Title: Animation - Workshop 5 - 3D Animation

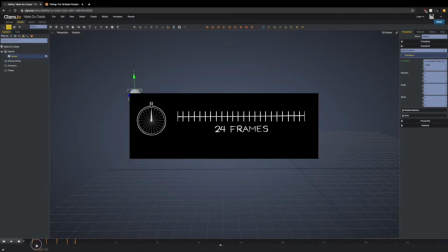[12:24]
And we do that by adding and taking away frames and by editing the spacing that the frames are at. So the basic rule to follow with timing is that the less frames there are, the faster the ball's moving.
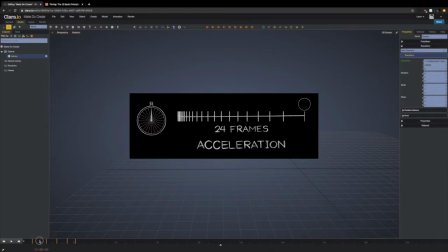[12:37]
The more frames there are, the slower the ball's moving. And if the frames are evenly spaced out, it's moving at a constant speed.
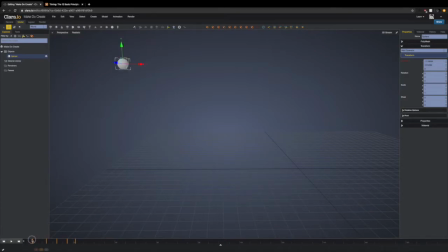[12:44]
So since the frames aren't very evenly spaced out here, it's going to be changing speed. And that makes sense because the ball's going to be its fastest at the very beginning and then it's going to slow down.
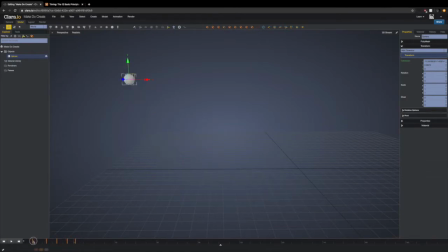[12:59]
And we aren't doing any in-betweens yet, so the ball looks like it's moving pretty fast here. But once we add the in-betweens in and the slow in and slow out and everything, it'll look more realistic and the timing will come into play better there.
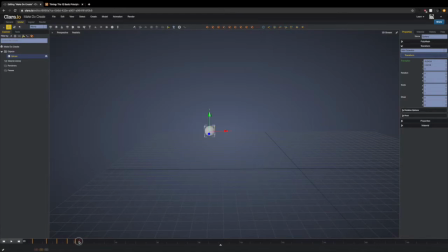[13:16]
So we're at about 21 now, and we want to go to maybe 25 or so. And again, just sort of keep it an even movement, just sort of eyeball it. There's nothing wrong with that, as you can sort of tell without really knowing why if something looks bad. And I think
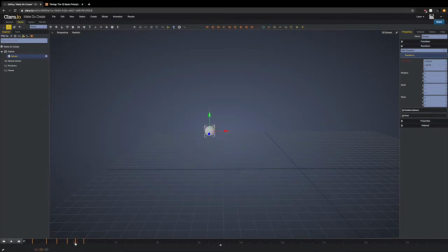[13:35]
1, 2, I think that's a bit high there. So we're just going to make that a little bit lower, almost half. Keyframe that. And again, we're just looking at how far it's moving here, so I want to move this one back a little bit
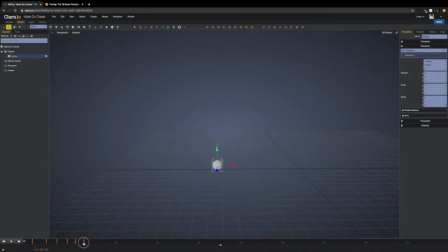[13:56]
because when the ball's slowing down, it's not going to have a lot of force to move very far. And again, with this one, we want to move it back ever so slightly. We'll do a few more here.
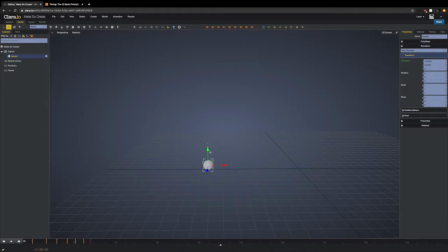[14:17]
20 or so. I'm just going to move it up a wee tiny bit, over a wee tiny bit. Translation, and then basically 31 or so. Back down, over a little tiny bit.
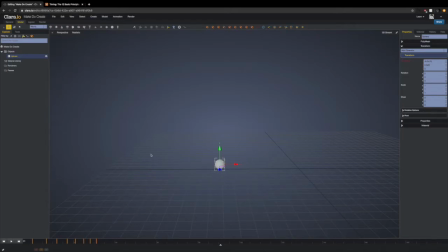[14:33]
Translation. Okay, so that's as far as I'm going to have the ball go, just from here, boom, boom, boom, boom. And it's a very short animation, it's just over 1 second. So we've kind of very roughly portrayed that the ball is falling from a height and then bounce, and then as it's bouncing, it's slowing down and the height of the ball is decreasing.
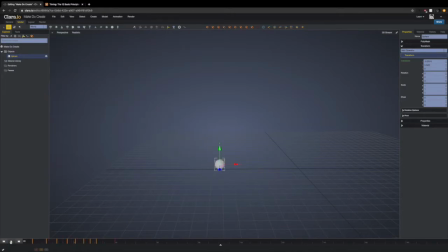[14:50]
It looks very choppy now though, so that's where we're going to add in all the in-betweens that are going to make it look smooth. So since our animation is very short. There is no need to have 200 frames here. We're not going to be doing that today. So I'm just going to make the end frame of this timeline 40,
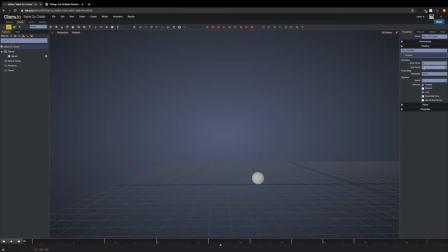[15:07]
and we can see the frames spaced out much more evenly across the screen here, and start frame is still 0, and we just did that by going to File, View Settings. It brought up this menu, and then we clicked on Timeline, and start frame 0, end frame 40, and that's fine.
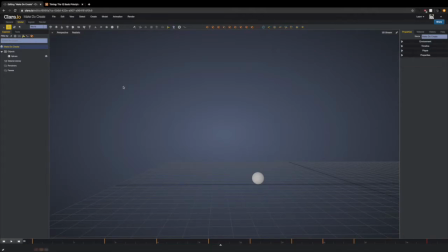[15:25]
And then we want to go back to our objects, so we click on Sphere. We can get rid of Polymesh and go back to Transform, and then that gets back to this menu here. Okay, so we go back here, and we can see it's much easier to manipulate the timeline when we've got the right amount of frames on display.
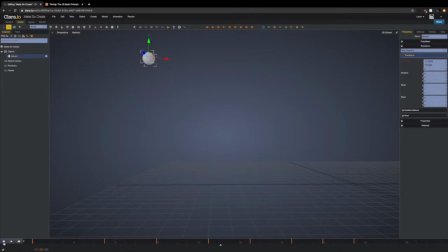[15:44]
So I think the first thing that we can do is add in some slow in and slow out, and we do that by just adding a few extra frames. Now, even if we start at 0 and we click from 1 to 2 to 3, even though the ball is in a position, they aren't keyframed.
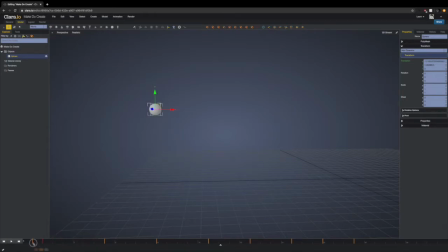[16:01]
So if we keyframe them, then it'll sort of overwrite the position of the ball now, because it's just the computer that's guessing where the ball's going to go between these, and it's making it very mechanical and robotic looking. So we're going to edit the timing now by adding slow in and slow out. So we're starting at frame 1.
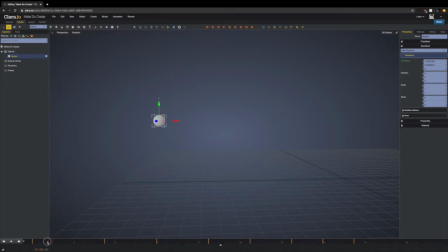[16:14]
Let's go to frame 2, and if you look at frame 1 and frame 2, they're quite far away from each other in terms of, you know, position, and it's making that fall really fast.